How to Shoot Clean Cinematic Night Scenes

Why does everything has to be this difficult? Hello everybody, my name is Marco Bagnoli and today we talk about night exteriors. The most difficult thing for a cinematographer that you can do, because you don't want a lot of noise, you want something interesting to look at. In this video I'm going to demonstrate you a lot of techniques that you can use at night, how to light professionally a night exterior scene to have that professional look.
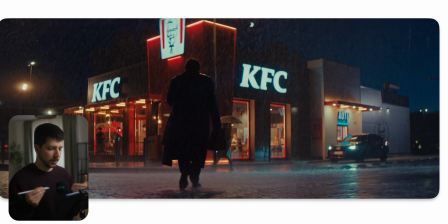[0:19]
And the first thing you're probably noticing is, okay, this shot looks really clean, it looks dark, that is how I imagine dark scenery. But when you probably do it, it looks different. Why does it look different? And the reason is ambience.
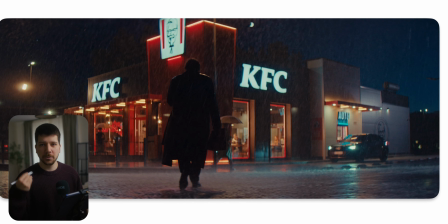[0:36]
To light an outdoor scene, when you're using FX3 or something like that, you just boost your ISO. You go somewhere, boost the ISO to get a nice exposure on the whole scenery, and you light a little bit the actor. The problem with this technique is that you shift your dynamic range.
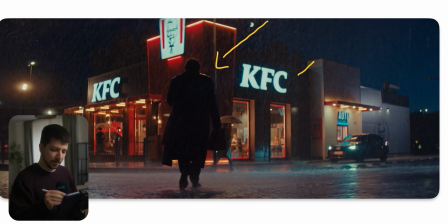[0:54]
A lot of people think, okay, night means high ISO. So we go 3200 or 12,800. But the problem with this is, that's not 12,800, is your dynamic range shifts.
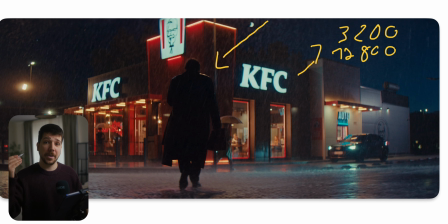[1:09]
The higher you go, the more information you have in the highlights and less in the shadows. So our goal is, most of the time, to create so much light in the scenery that we can use a lower ISO like 400, 200, because now we get a lot of clean shadow detail. And I'll show you how you get this.
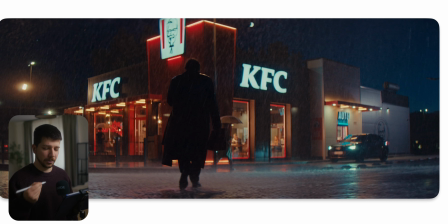[1:29]
So the first trick is, when you don't have a lot of shots or you're shooting outside, try to get blue hour. Blue hour feels like night, but it isn't night. It's the fast window of 20 minutes before the sun goes down, where you have this nice blue shimmer of color across the whole scenery.
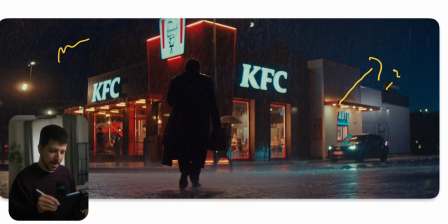[1:48]
It will feel like light. And this blue gives you a nice little bit of ambience across the whole image. So it's not pitch black. And this is directly one of the most biggest tricks you can do, because nothing looks worse than black sky without nothing.
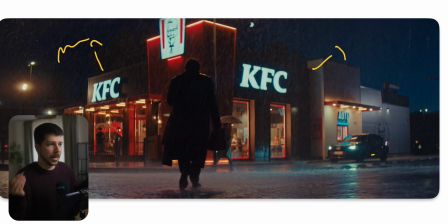[2:07]
It just feels cheap. The reason why it feels cheap is because it has no information. Your camera cannot handle just black, because there's nothing. It's boring. No one looks at the black paint and think, wow, that looks cool.
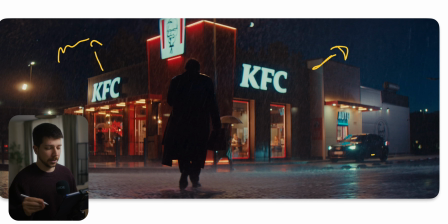[2:21]
No. So we want to get this blue hour. But you cannot shoot a whole scenery in blue hour because it's only 20 minutes. So what we can also do is the most cheap way you can do it. You need a crane where you put a butterfly above the scenery,
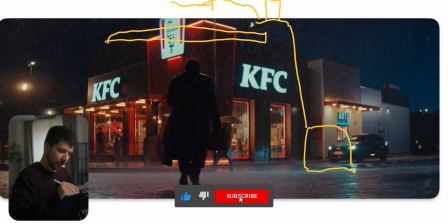[2:40]
and into that butterfly you're shooting a big light or two big lights to get a little bit of source. And now your light comes down on the whole scenery. This light is probably in front of the actor. With this light, the whole ground and everything around it gets a nicer ambience.
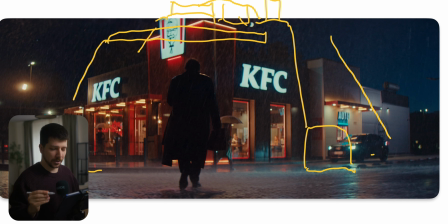[2:59]
It gets bounce. Put this on a really cool temperature because you want to simulate the moonlight a little bit more. Now we have a base light. It still feels like night. It will magically look for daytime, because the light comes from above,
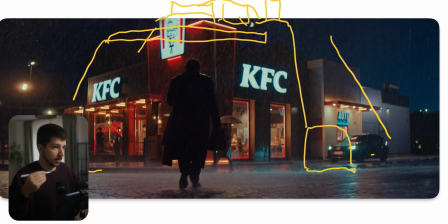[3:13]
and that's where the light should came from, in an empty night somewhere on a parking lot. This is the first trick you can use to bring down your exposure and not use this high ISOs. Next thing to make your footage look more professional at night, it's night. Make it look night.
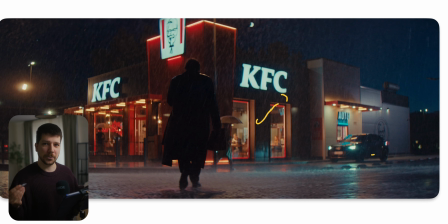[3:31]
I see a lot of night scenes where they push the ISO and exposure so much that it's balanced like a daytime shot. It's not a daytime shot. You want to make it look darker. So your highlights should feel low in the lower end of your waveform, and the ground and the walls.
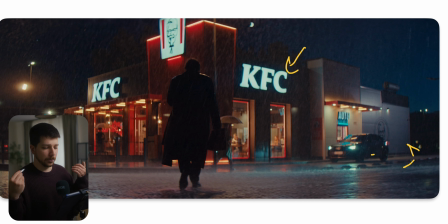[3:47]
You don't want the same exposure as you use on daylight, because it will look cheap. It doesn't feel like night anymore. It just feels like a really bright, it's difficult to explain, but it doesn't feel right. So try to be on the lower end on the waveform still. Then one of the most important things, composition.